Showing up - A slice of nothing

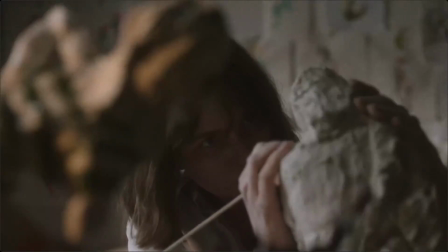Hello there! Today I watched Showing Up, and now I want to tell you about it. Showing Up is a slice of life film that follows a sculptor in the weeks leading up to her art show.
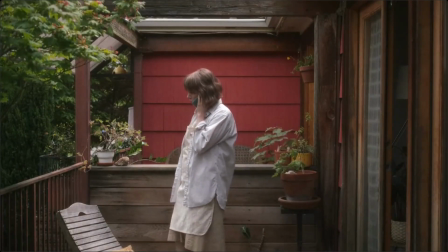It was written and directed by Kelly Rechard, and Jonathan Raymond co-wrote the story. The story delves into the life of Lizzie the Sculptor, played by Michelle Williams.
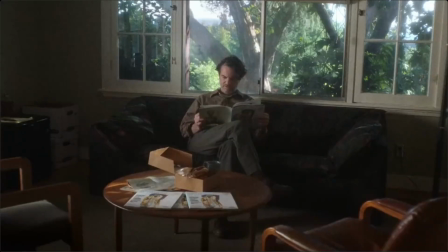Lizzie has a show coming up, and she's trying to get her big piece done in time. She's working non-stop, but life seems to find ways of distracting her.
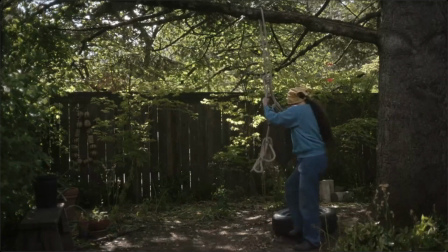Her apartment's water heater broke, and her landlord-slash-friend isn't getting around to fixing it.
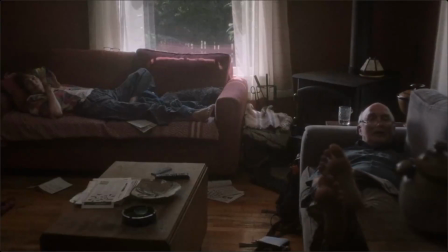Her dad is letting strangers crash on his couch, and her brother is in a dark place.
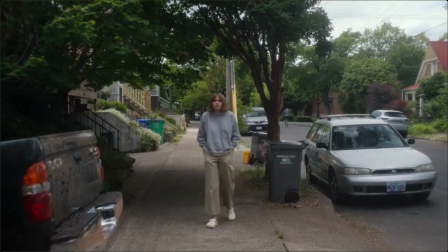When her cat mauls a bird and she ends up caring for it, the stress of her life starts to interfere with her work.
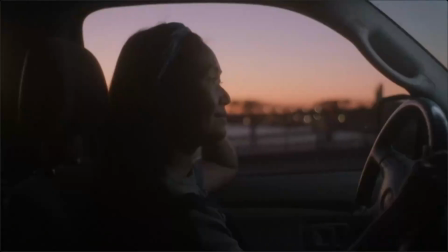Lizzie does everything she can to hunker down and make it in one piece to her show. The story as it's presented is barren of any real content, emotion, or even drama.
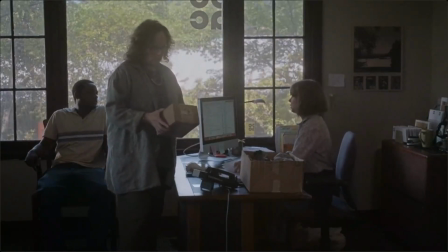It's an incredibly boring film that doesn't have a point. It's quite literally just following this woman around as she deals with trivial problems, most of which are the result of her own decision making.
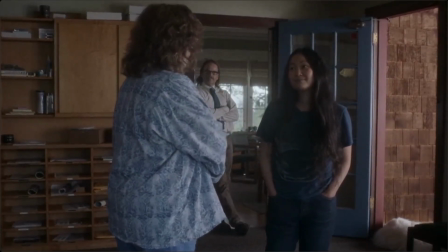The film doesn't do much in the way of character development. There are no major conflicts, and the closest we get to any kind of deeper meaning is a few throwaway metaphors.
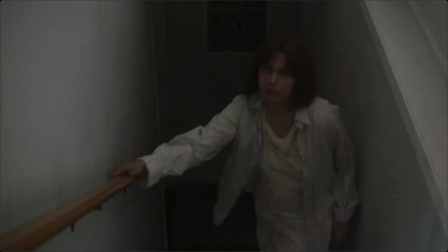There isn't any humor, no visual gags or jokes, nothing to make you laugh or cry, get excited, or even upset.
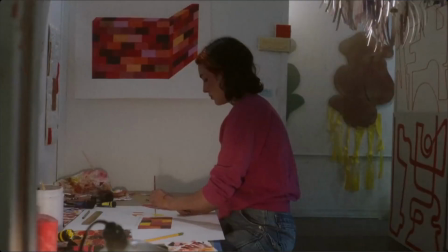The closest this film comes to emotion is when a character disappears mysteriously. But even then, they take the easy way out and nothing happens.
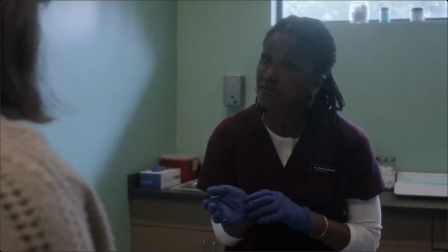Watching this film is kind of like listening to your boring friend tell you about their week. Visually, the film is made up of a series of long, still shots of this woman's day.
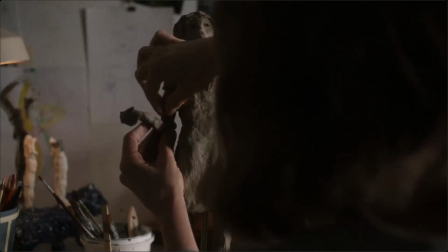They'll set the camera down and just watch her as she works on her sculptures. Or cares for the bird.
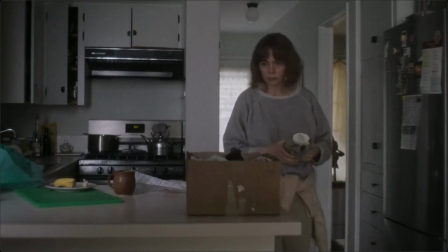The average length of the shots is much higher than most films because they like to spend a lot of time focused on the characters and their expressions.
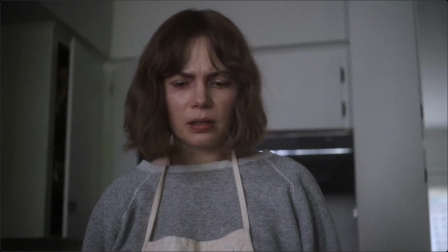It constantly feels like you're waiting for something to happen, but nothing ever does.
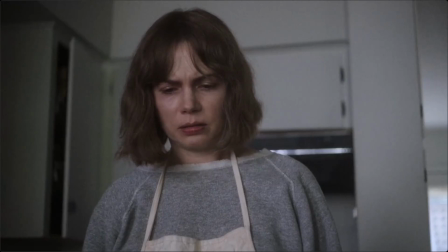The closest the film gets to being visually interesting is when they shoot Lizzie interacting with people in artistic environments.
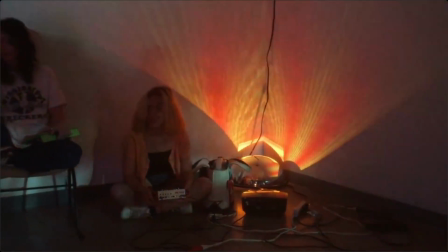There's an art class with a nude male model, different people working on their pottery, portraits and paintings, and a few different art displays.
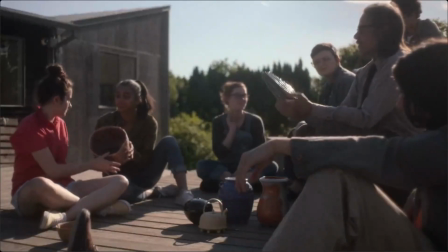The art in these spaces is interesting to look at when it's on screen, but the camera doesn't usually spend long in those areas.
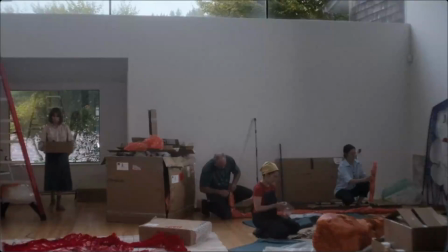It just gives us a quick glance through, and then they move on to a normal space. Sound wise, the film doesn't use music except for the beginning, end, and ambiently.
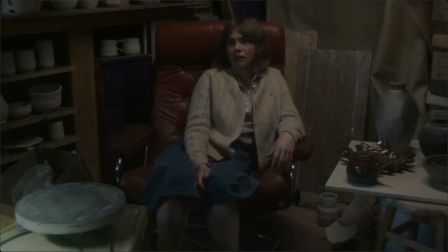There are instances of music in the environment, but they are the character hearing someone play the flute, or music that's playing in the space.
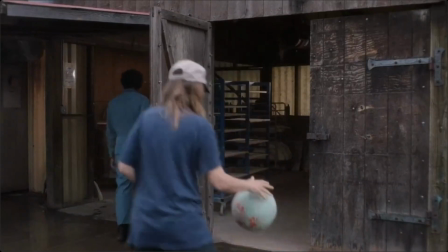They're not prominent, and don't last for more than a few seconds at a time.
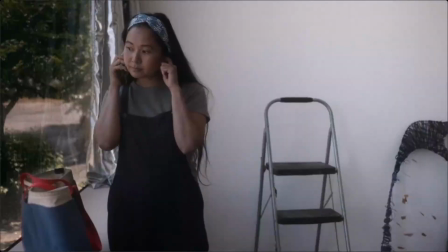The silence gives the film a more grounded feel, and there are some instances where we can bask in the ambient noise of the environment, but it also takes a lot of flavor out of the film.
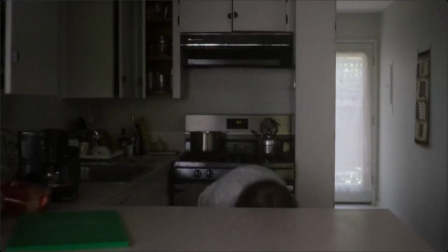There were a lot of moments where a soft song would have given a burst of life and made the scene much more interesting.
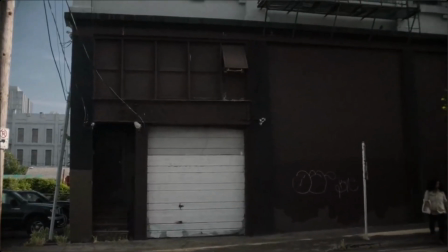They also had a few audio problems throughout the film with how quietly people spoke.
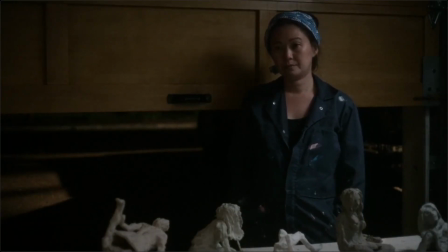I struggled to hear what was said on the phone every time, and there was one instance of a gentleman talking to Eric in the office that I just couldn't hear at all.
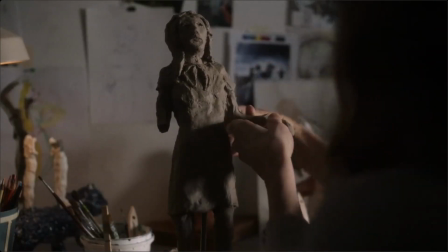As far as the cast goes, there isn't much to say. They're all playing normal people, just going about their days.
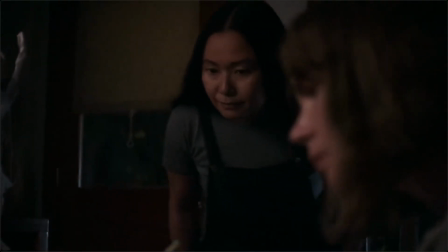The vast majority of the screen time goes to Michelle Williams' Lizzie,
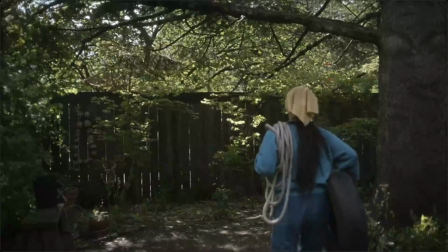with Andre 3000 playing a small role as Eric her co-worker and Hong Chao playing a slightly larger role as Lizzie's friend and landlord Joe.
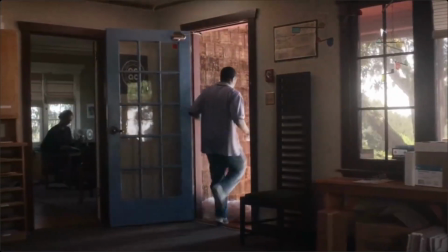They're all good at expressing the right emotions but the film doesn't ask much of them. The only drama we get is from Michelle Williams and Hong Chao and it's a mild argument at its worst.
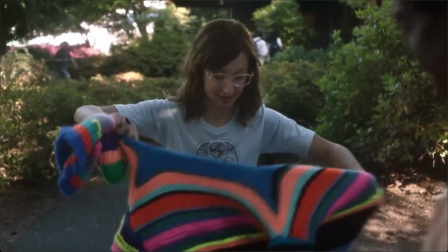There are no big speeches, no monologues, no emotional outbursts, just normal well-adjusted people and a guy who's a little off his rocker appearing near the end.
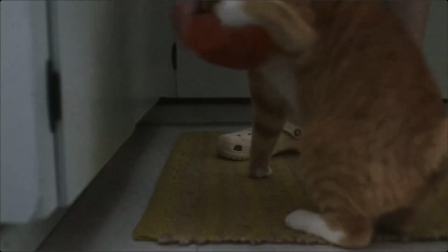No one stands out because there's nothing for them to stand out with. Lizzie isn't portrayed as a likable character by the film, and we don't learn enough about anyone else to bond with them as people.
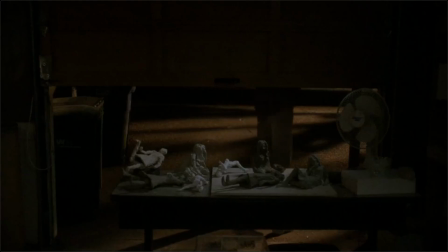Overall, showing up is a boring art house film with very little to offer. The story is about trivial problems and how they stack up, and watching a normal woman deal with them.
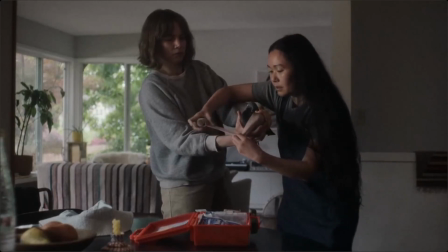There's nothing to keep you invested, there's no conflict, and there are no likable characters.
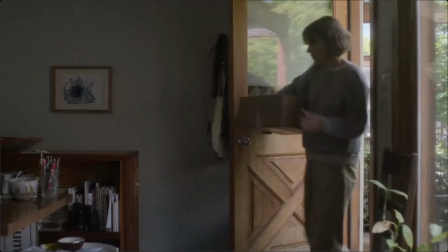The visual journey is fairly straightforward, but it's also quite boring, and the soundtrack just doesn't exist.
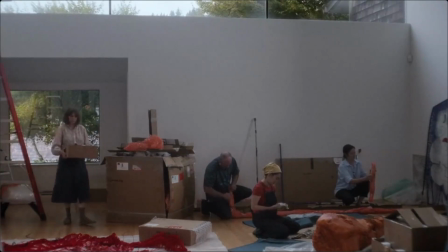The cast has nothing to do, so none of them stand out either. I'm honestly not sure how films like this get made.
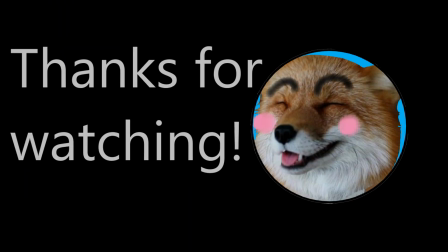Was no one watching where all this money was going? 3 out of 10. And remember, these are just my thoughts on the film. Let me know what you think in the comment section down below. Buh-bye!